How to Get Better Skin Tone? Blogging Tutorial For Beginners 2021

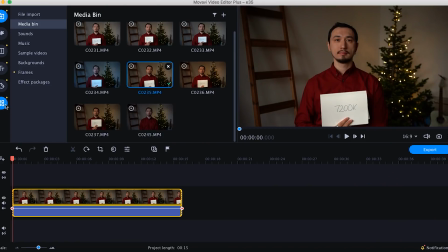(8:03)
Well, Movavi Video Editor offers lots of color filters as well, but we only need the manual color settings which you can find here in the advanced section in the tools tab.
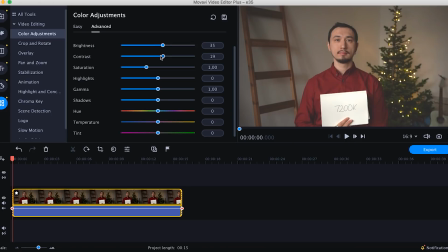(8:15)
For better skin tones, I increase the brightness, add more contrast, highlight, and gamma. Be very careful with the last one. Finally, I drop the shadows a bit so they look darker.
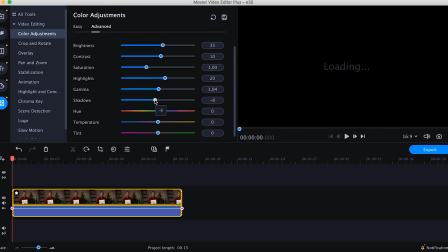(8:27)
You can see that even slight changes in very basic settings can
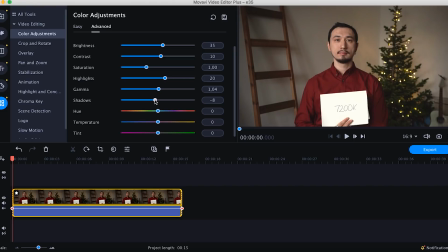(8:32)
bring more volume to the frame in general and to the skin tone specifically. Now let's proceed to the most interesting part, adjusting the color correction settings. I start with the saturation, cause for now the frame is too pale and boring. You gotta go easy here. I think that's good.
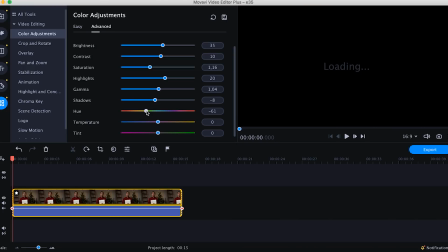(8:52)
Now, the last three tweaks that are the most important – Hue, Temperature and Tint.
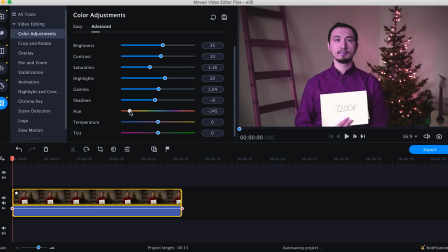(8:58)
Usually no one touches those cause once you tweak any of them, look what happens. Crazy, right? But if you do it in moderation, they can be a great help. Like in my example. Right now the skin tones are fine because we chose the right white balance when we were filming and adjusted exposure and saturation settings in post-production.
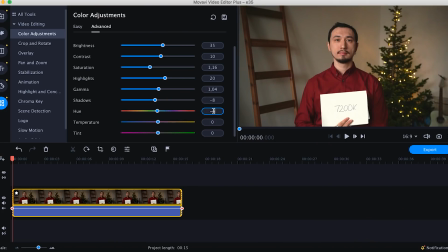(9:20)
Yet, my face could've been less grayish and more vibrant and shiny without going too crazy. So if I lower the hue just a bit, like minus 4, my face gets more reddish and shiny. Next, I add just one point of temperature, only one.
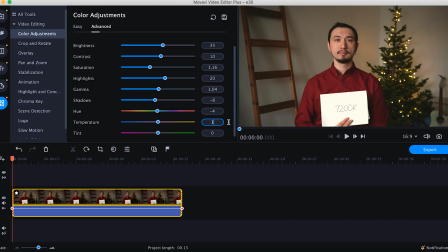(9:39)
Now my skin is not just reddish, but it's warmer, more healthy orange I would say. And the final step. I move the tint to the green side just a tiny bit, the lowest step I can afford.
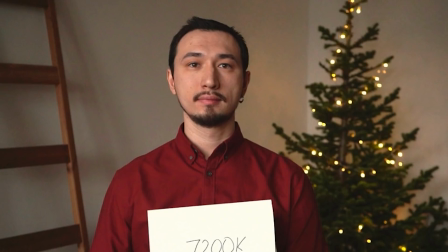(9:52)
This way I add a bit of green just to offset the reddish and orangish look, so my face and the whole frame look more natural yet quite stylish and cinematic at the same time. Hope you like the final result too, cause I'm satisfied. Again, to achieve these skin tones we only follow two steps. Select the proper white balance when filming and tweak the basic color correction settings. No pricey lights, no difficult software, no vectorscopes or maps were used. Guess it was the easiest way to get nice cinematic skin tones? If you think so or not, please welcome to the comments. My name is Roman, don't forget to subscribe to the channel, ring the bell and give this video a like. Cheers!